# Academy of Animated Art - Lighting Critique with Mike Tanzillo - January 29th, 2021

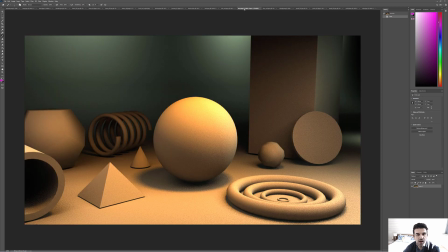[8:19]
Max, yes, welcome. So we've got this image from the Power of Light course, very cool.
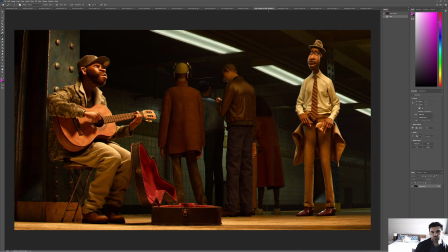[8:28]
So this is nice. Like you put this in as a reference from Soul. You're doing a good job of identifying the warm tones over the cooler background and how the warm tones on our two main characters are really tying us together.
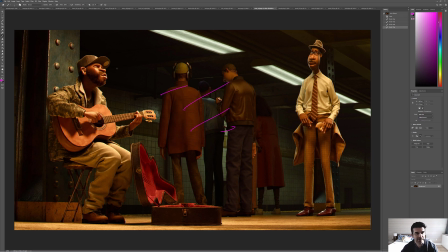[8:42]
They also allow for a transition with these characters back here, but you can notice that the overall illumination is darker on them than it is on our heroes. So we really kind of want to play that up in what you're doing here. So that's you're doing it well.
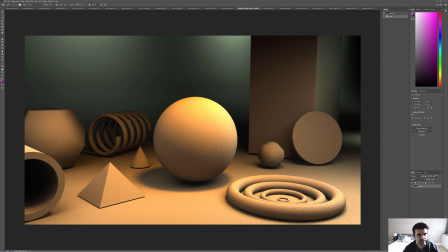[8:57]
Warm tone over cool with the transition period. Color looks good. Feels about right. I would say that you could even try and mimic. I was gonna say maybe like make those a little brighter, like the light sources closer to being on camera.
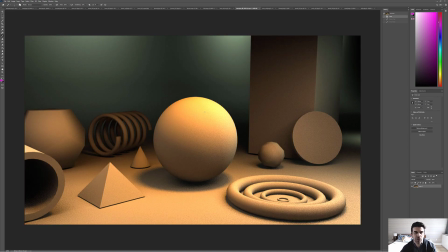[9:16]
But you're probably right. That's probably good. My only thing is like this key value is pretty high.
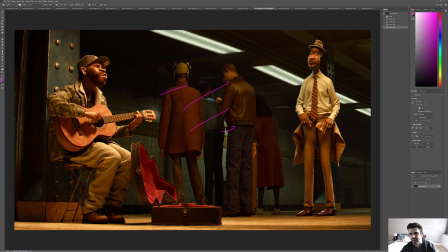[9:23]
You don't really. I mean, even on like his mostly white shirt, you don't see it quite hitting that level.
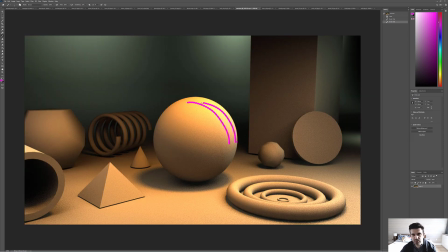[9:31]
I think that especially, you see it in some small spaces, but you don't see it across this broad spectrum of it. So I would just tone that down a little bit. But other than that, I think you've got the point of this exercise and you're doing a really good job.
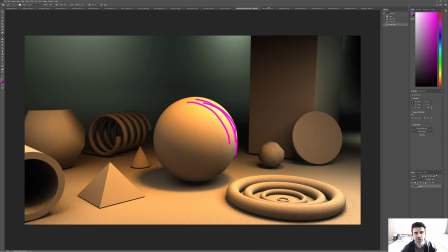[9:46]
It would just be, I think your next step would be translating this knowledge into some more robust characters.
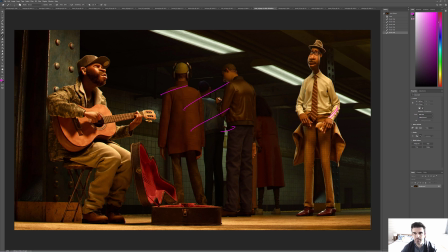[9:52]
Because all I'm seeing and all I want to comment on is like the amount of detail and the specular highlights and the specularity on his jacket and that kind of stuff,
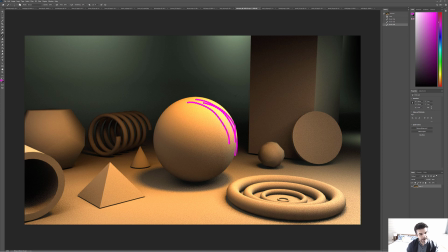[10:00]
and getting that in here. But I know that's not in this assignment, so I think I think you've established that you've got a good job here, and I think you're good to move on.
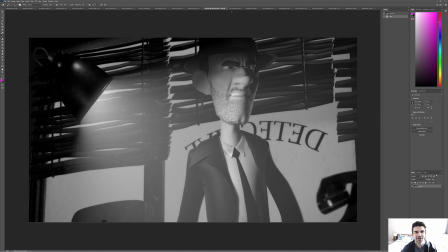[10:09]
Louise, this is a fun take on this character. I'm guessing this is, you know what?
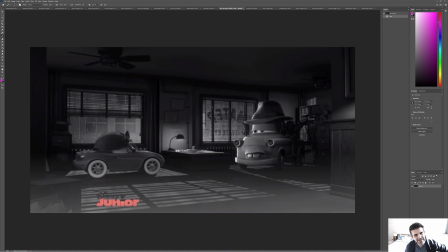[10:17]
I'm guessing this is from maybe this is from Cars. I've been watching a lot of Cars with my son.
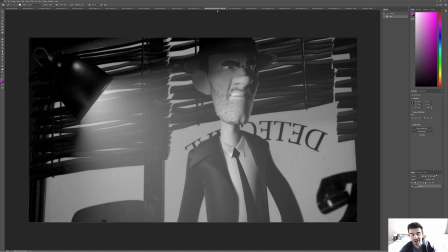[10:23]
He wants to watch it all the time. He's obsessed with it. And I don't remember this scene, which makes me feel strange somehow.
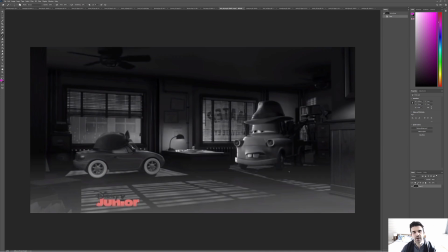[10:30]
Okay, but looking at this, you got the nice vignetting around the edge, the darkening in the middle, the focus on the characters. We've got the slashing lights of the blinds on the characters, which is like a classic film noir thing. We've got the desk lamp. We've got the diagonal lines on the ground.
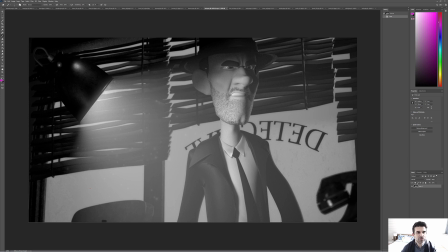[10:46]
So with this one, I'm wondering if, and it's tough because you've got this light right here, but I'm wondering if you don't want to work in some of the, like somewhere in the scene, some slashing light coming through from the window there.
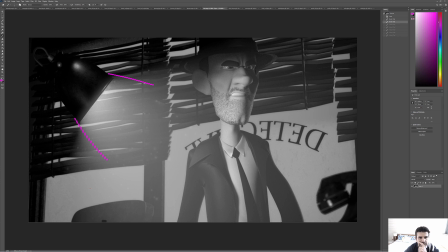[11:04]
The other thing, I guess mostly it's because like I'm not convinced that this light is shining on him because it's like it's pointed downward a little bit. So it's almost like that amount of light would be like bouncing off of a table up under him. So I would almost play it as more like underlighting.
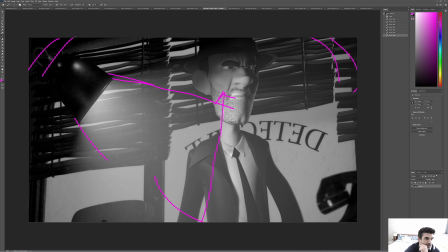[11:22]
And then I would work in more like vignetting, and mostly because of the lenses that were used at the time were very, very common in film noir shots. Again, just because it's a lens artifact. And I think that you could work in some of that.
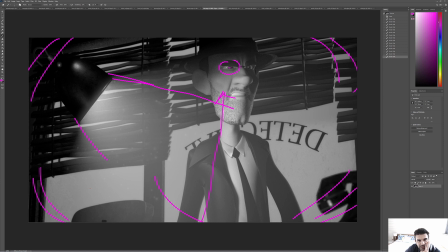[11:40]
Shaping's pretty good. Some more eye work that could be done. Like I said, the ding over there as opposed to these two dots there, but like we can get there. I'm wondering if we can't work a little depth of field into this as well. Like we're pretty close up to them.
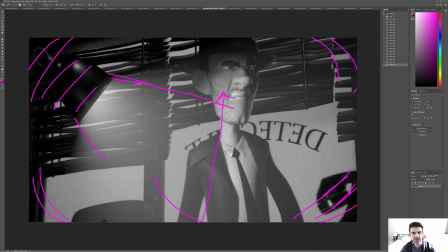[11:58]
We got, and like we're focusing here. I'm wondering if like this couldn't also like these could be a little more out of focus, and we start to those blinds in the background start to be out of focus a little bit too. The other thing, and this happens, like this is a thing that's really frustrating to me,
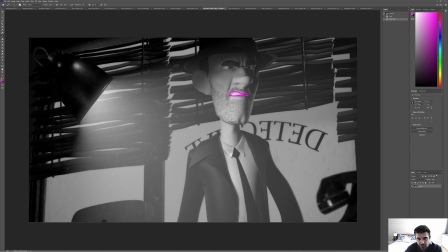[12:14]
is when the teeth of a character are just like this mouth guard geometry, because it kind of breaks it for me a little bit. It makes it, and I don't know if
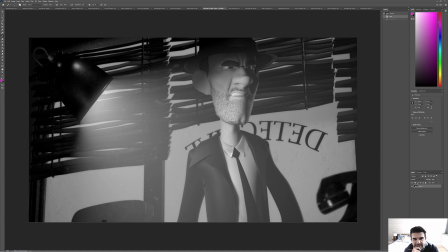[12:27]
it might be just a matter of pushing the teeth upward or something, but like I want to de-emphasize them a little bit because what it is we've got all this stubble on his face, which creates a complex shape, and then this is a very simple shape that stands out from it, and it kind of like I just zero in on it, and I want to not see his teeth. I want to focus more on the expression.
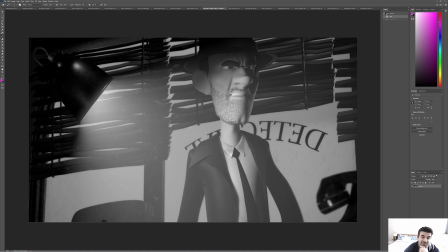[12:48]
And even if it's a still, you might be able to just like paint something in there, maybe just some teeth, but or posing it differently. Either way, I'm just trying to figure out a way to get that down. Let's keep playing with that. Let's work on the other stuff for now, and we can figure out a solution for the teeth.
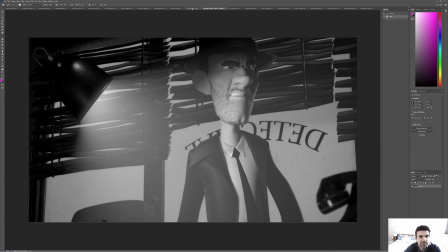[13:08]
Yeah, but overall, I think this is a good setup. This is looking good. All right, Kevin, good updates.
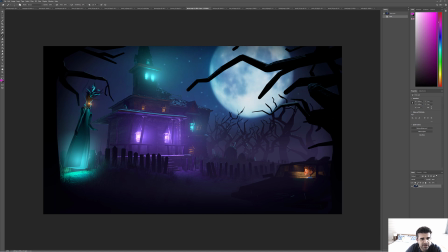[13:13]
I like that you're isolating it to these windows and allowing for some dark areas to pop through. Yeah, and I'm right now I'm looking at the haze that's kind of around each one, and like within the haze you're getting some of these pockets, and I think that's great.
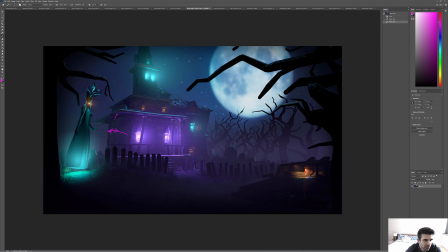[13:31]
I'm just wondering if we couldn't go a little darker as we go back along the house this way and really kind of keep the attention on the front, and also like maybe darken back behind her a little bit to get her to pop out a little more. And then if you can, let's squeeze a little light wrap around this tree from the moon, because that moon is big and bright.
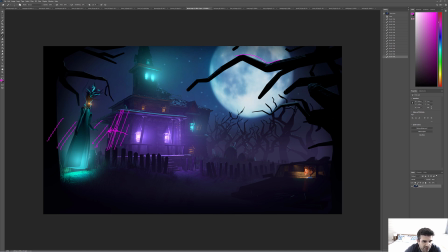[13:48]
And I think that's pretty much it. Yeah, because this is looking really good. Nice update from the last iteration.
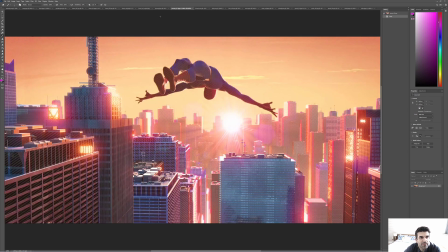[13:53]
Well done. Jeremy, a couple shots here from you. Welcome to the group. So I love this shot. And you did a really good job of breaking it down. It's a hero shot. He's in this hero pose.
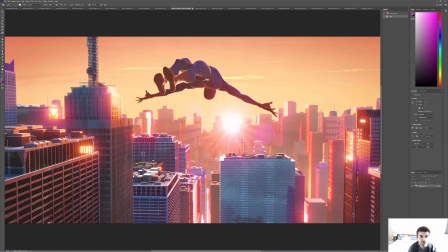[14:10]
You did a great job mentioning how he is over top, like a cleared off background, so you get an entire read on his silhouette, and you're totally right. The other thing is the leading lines of this shot. Again, not necessarily a lighting thing, but something to consider when we're composing. Is you've got all these lines leading back here.
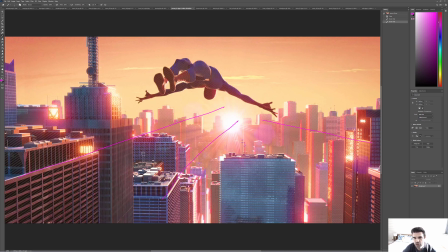[14:30]
It's like single point perspective coming across the image, and it really is leading to his gaze point as well. And it's all kind of centering around the sun. It's a very hopeful feeling shot. And I also want to point out his, and this is an interesting one.
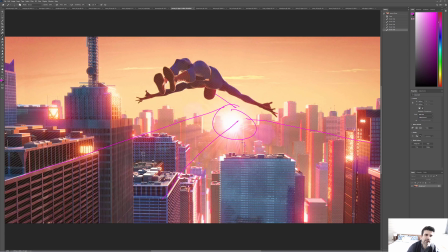[14:49]
Because of his iconic like red and blue colors, they've allowed those to diminish a little bit, and so it's allowing him to really be a silhouette, which is cool, and just having some like subtle bits of rim light on them, which I think are really nice. There's often a tendency in CG to like
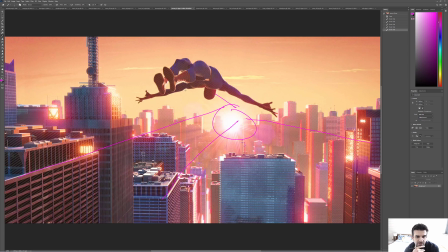[15:09]
to force the hand, and this is a really nice job of just allowing the lighting situation to dictate the look of the character. So that's really cool. But yeah, really good breakdown there. Now for this, we've got a superhero theme.
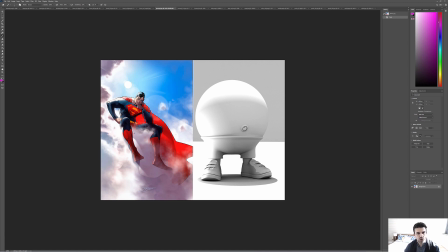[15:24]
I like it. So two things stood out to me right away when I looked at this. Number one, this level of brightness, especially here, is really kind of clipping out and not allowing us to get value.
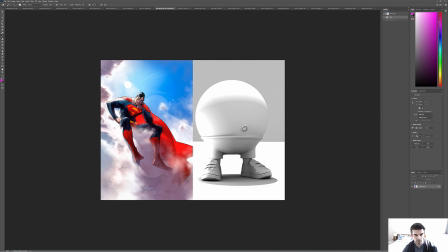[15:39]
Like it isn't like in that same idea of reading the silhouette, it's impossible to read the silhouette edge between those 2 points. So that was number one. Number two is the hardness on the edge of these shadows. Like if I'm looking at the reference, he's in a cloud, and that's like, I don't think there's a more diffused
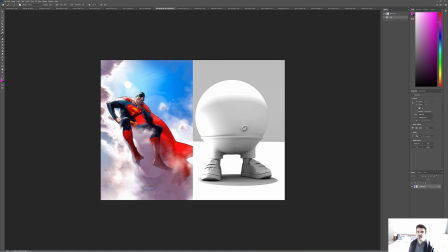[16:00]
shadow situation than being on a puff of moisture, I guess is what a cloud is. For sure. And then also, like, I guess, I don't know if this is a shadow or a reflection, just like diffusing that out a little bit as well.
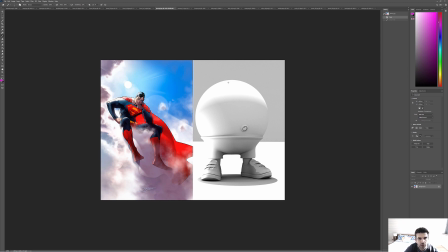[16:20]
But I do like that and then additionally, if like this really feels like the light's coming from here. Like I feel on this side of his body and on that side of his shoulder. Like we're not seeing it on this side, we're not seeing it down here.